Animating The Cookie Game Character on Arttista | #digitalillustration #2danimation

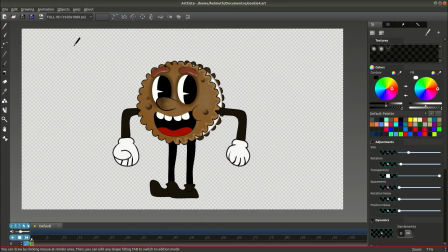0:05 First, we will create this character bone system and assign each object to the right bone.
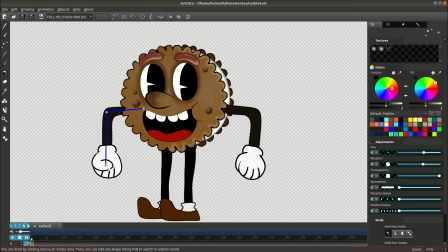0:11 For this, we should click on Bone tool and start to create the bone for body and head, for the arms and the legs. Then, we must tell Arttista that each leg will be assigned to the body pelvis bone point. To do this, we must select each first point of the legs bones and the body pelvis point.
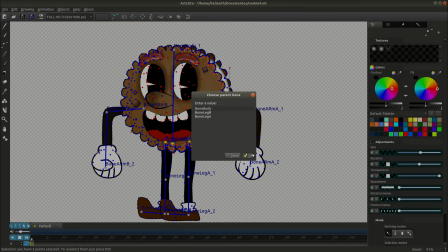0:29 Now we press Ctrl B to assign them all. A window will pop up asking which bone is the parent of the other's bones.
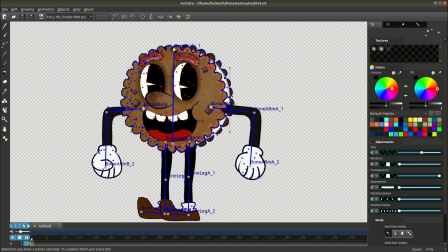0:37 So we select the name of the pelvis bone. Now it's time to assign each arm to the bone on the top of the head. To do this, we select each first arm bone point and the bone on head.
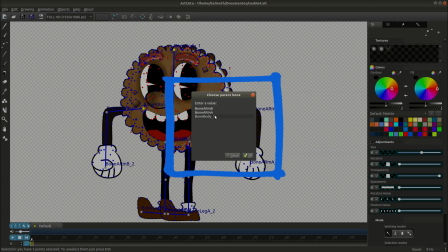0:49 Then we press Ctrl B to assign them all. That same window will pop up again, asking who is the parent bone of this assignment. Let's choose the bone on top of the head name. Now they are assigned.
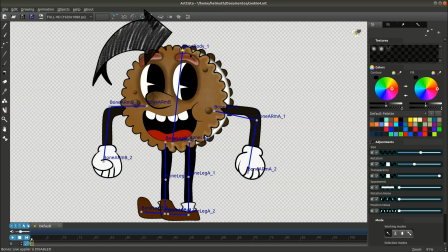1:02 If we move or rotate the bone at the top of the head, the arms move entirely along with that bone.
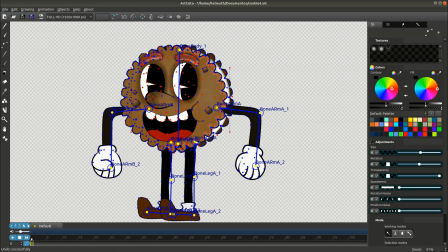1:07 The same will happen with the pelvis bone point. If we move it, the legs move along with it, as also the arms, because the arms are assigned to the head bone point, and the head bone point is also assigned to the pelvis. Now we select all the objects that should be assigned to the bone on top of the head.
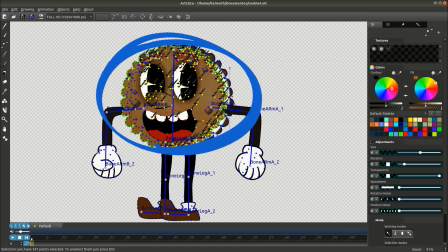1:24 In this case, all the points that belongs to the character's head and also the head bone.
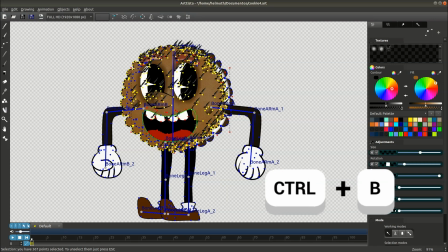1:30 Then, we press Ctrl B.
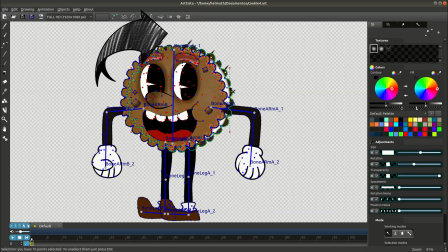1:35 Now if we move the head bone, all the points of character's head move along with it. Don't forget to select all the right object's points to each bone. And that's exactly what we're going to do now.
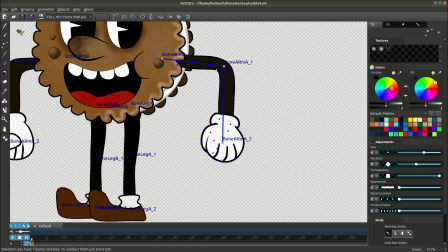1:49 Associate each bone point with its respective objects, until our character becomes a puppet controlled by the bones.
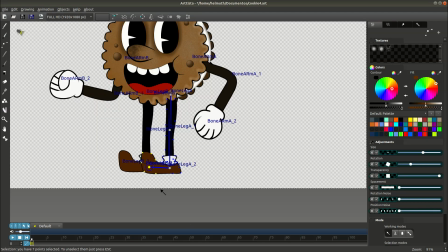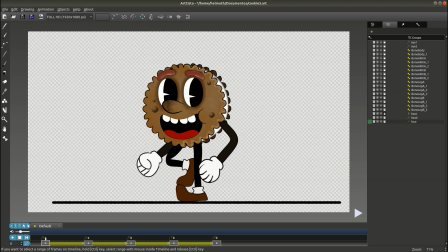2:03 Now it's time for the walking cycle. This tutorial does not cover a walking cycle because there are many tutorials about it on Arttista's YouTube channel. But basically, a walking cycle can be made up of simple poses like the first pose like this, the second pose like this.
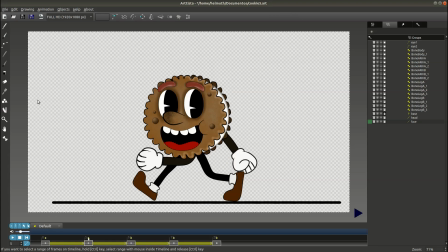2:19 Then we repeat the poses, but switching the arms and legs in each pose.
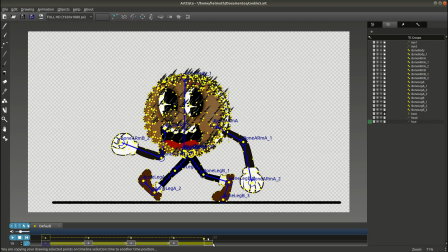2:23 Like this, and this. Now that you have all the keyframes with the poses, you can interpolate them by pressing F2.
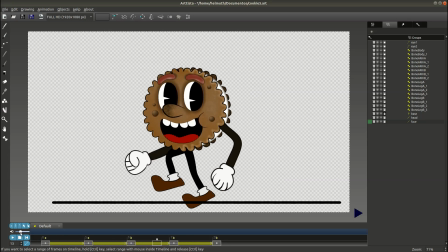2:31 In fact, you can and should interpolate and adjust points and poses as many times as necessary to make the movement as natural as possible. And that's exactly what we're going to do here. In this keyframe,
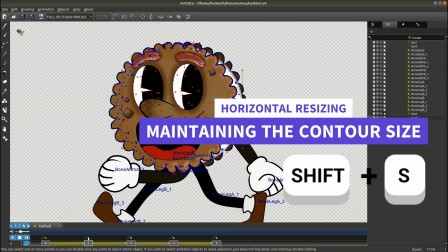2:43 select all the points of the character's head except the head bone and press Shift X. This shortcut will scale the entire selection horizontally in the scene,
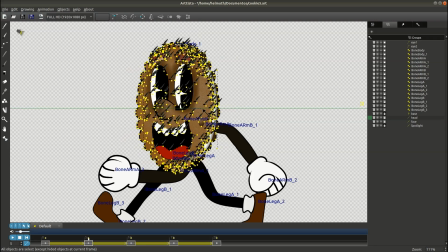2:51 but will not resize the outline of the selected objects. This is great because we want to give the impression that the character slightly turns their head, but we don't want it to affect the outline of the drawn shapes. Now, gently move the back part of the cookie further to the right. Then, move the middle part slightly to the right as well.
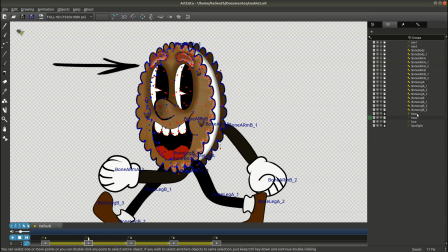3:11 Finally, move the front part, which is our character's face, further to the left.
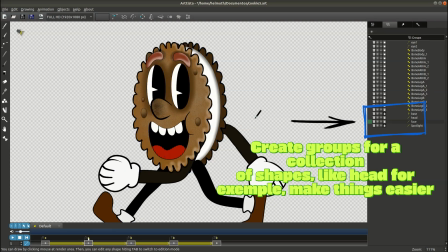3:16 A good tip is to create groups for the shapes that make up each of these parts.
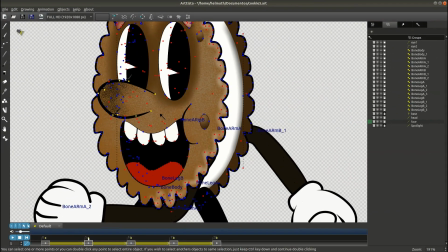3:22 Now let's lengthen the nose to give it the sensation of being sideways, following the movement of the head. We will also position it further to the left so that it always stays between the eyes.
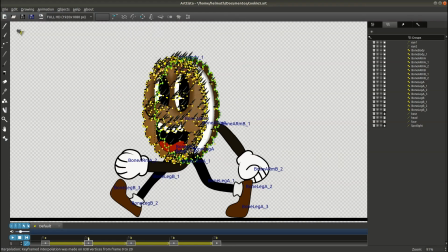3:33 We will make similar adjustments to the character's cheek as well.
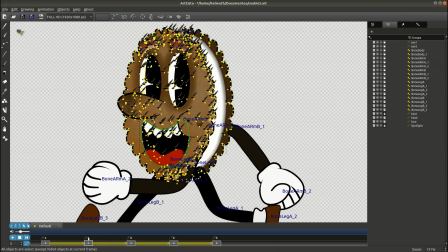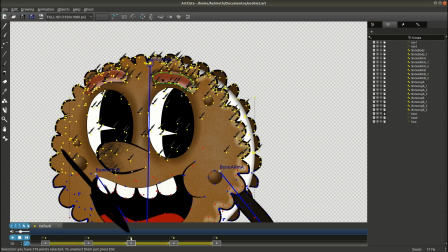3:42 Now, in this other keyframe, we will select all the points of the upper part of the head, except for the head bone, as we want the animation to occur along and around it.
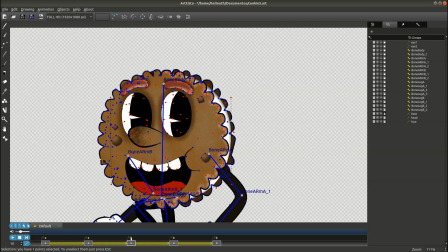3:51 Then, we will move these points upward and backward, bending and stretching the character's face in a very cartoony motion.
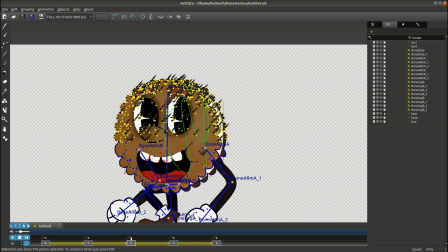3:59 You should fix any artifacts or strange shapes that some objects may take on in the keyframes to make everything look as natural as possible.
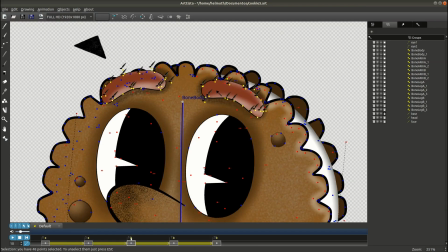4:08 In this same keyframe, select the eyebrows and their shadow and move them outward in the same direction the head stretched backward.
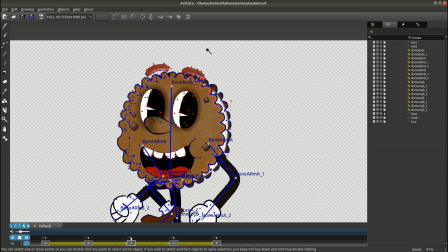4:15 To enhance this effect, you can also move the head bone slightly further back, causing even the arms to tilt a little.
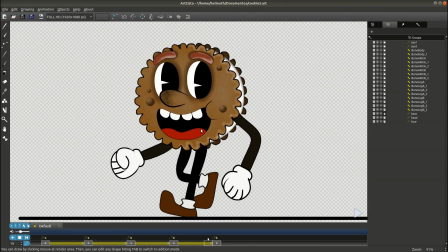4:26 Now select the interpolation mode in the timeline.
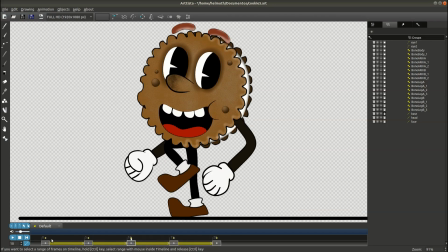4:29 In my case, for a smoother movement, I selected the Ease In and Ease Out modes so that when interpolating the animation, Arttista applies acceleration at the beginning and deceleration at the end between each pair of keyframes.
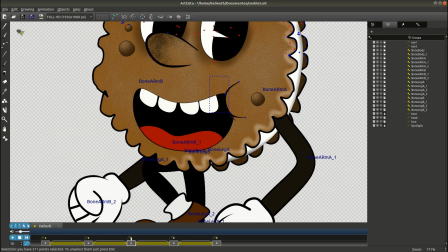4:43 Now, in that frame where the head tilts further back, you can shift part of the cheek downward,
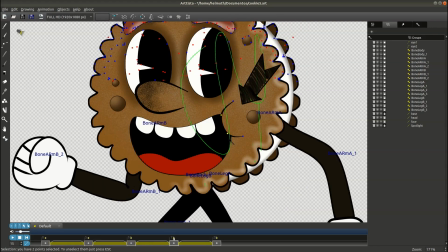4:47 and in the next keyframe, move it upward to give the impression that the character's cheek is bouncing as they walk.
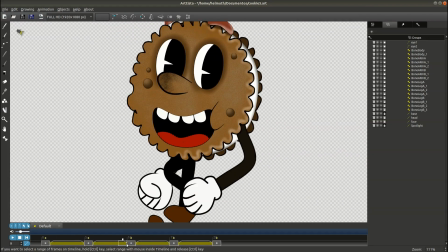4:55 We will also make a change to the mouth, reducing its size and positioning it higher.
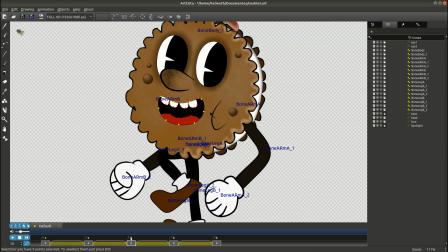5:00 Additionally, we will adjust the inner part of the eyes to look more forward in some keyframes.
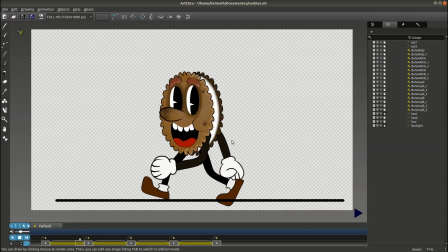5:06 All of this is to add more dynamics to the character's movement and animation.
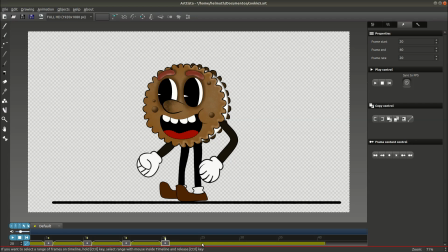5:15 Now it's time to animate the character jumping. We will use the same techniques as before, first animating the poses by adjusting the position of each bone, and then modifying points and objects to add more dynamics and fluidity to the movements.
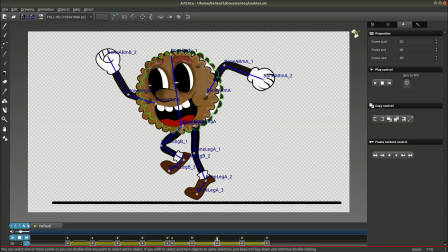5:28 For example, changing where the eyes are looking, shifting the nose during the jump, or even making the eyebrows bounce outward at the highest point of the jump.
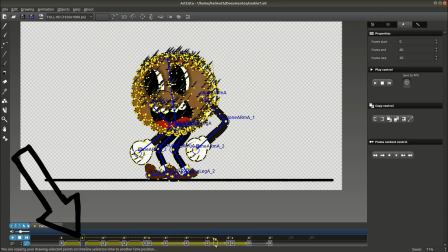5:37 For the character's punching animation, we initially copy the same position of the objects where the character turns their head to the side,
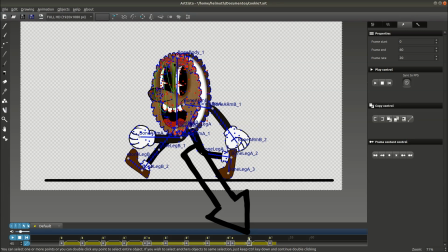5:44 to a new position, so we can reuse this head turn.
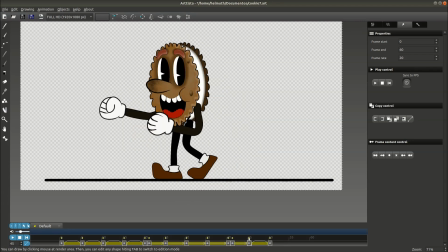5:50 Now we can continue our punching animation for the character, maintaining the same idea of fluidity and movement dynamics. Now, we face a problem. At a certain point in the punching animation,
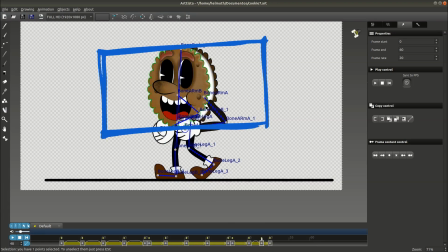6:05 the left arm needs to pass in front of the character, but the same arm is an object behind the character's face, as it comes from the middle of the cookie. We will fix this by duplicating the arm.
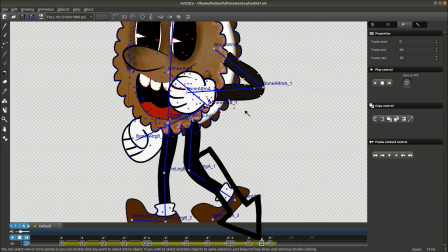6:17 We go to the frame where the arm should start to appear in front of the character's face.
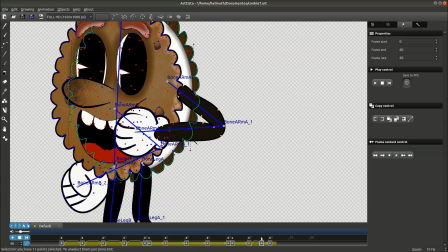6:22 We copy and paste the arm using Ctrl+C and Ctrl+V.
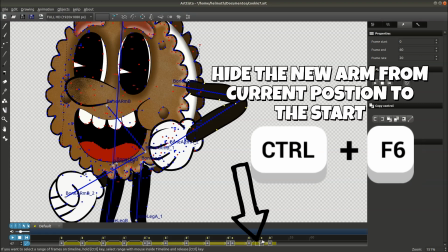6:26 After that, in the frame before this one, we press Ctrl+F6 to hide the new arm from the previous frame until the start of the animation.
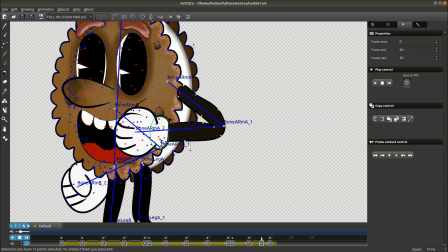6:34 This way, the new arm will only appear at the right moment and forward.
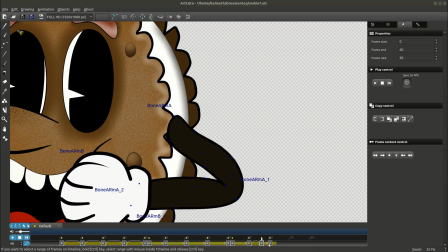6:42 We then make the necessary adjustments throughout the animation of the new arm.
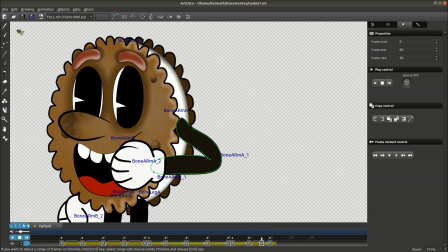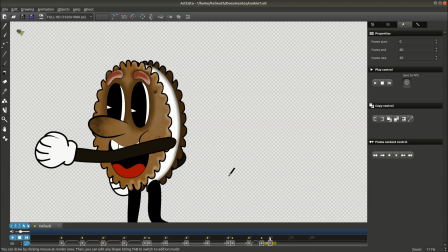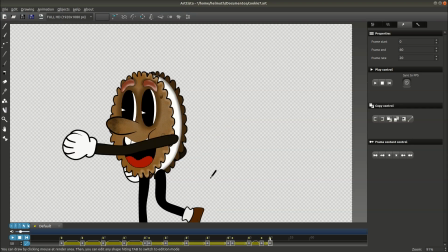6:57 When we reach the frame where the new arm is no longer needed, we can press Ctrl+F8 to hide the new arm from that frame until the end of the animation on the timeline.
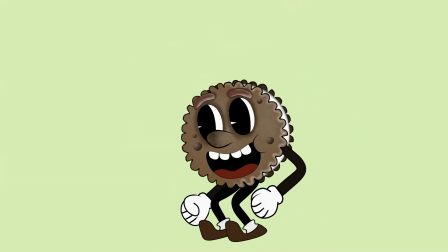7:07 I hope you enjoyed it. Don't forget to like and share the video.
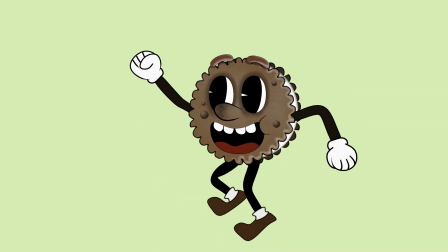7:12 Thanks for watching.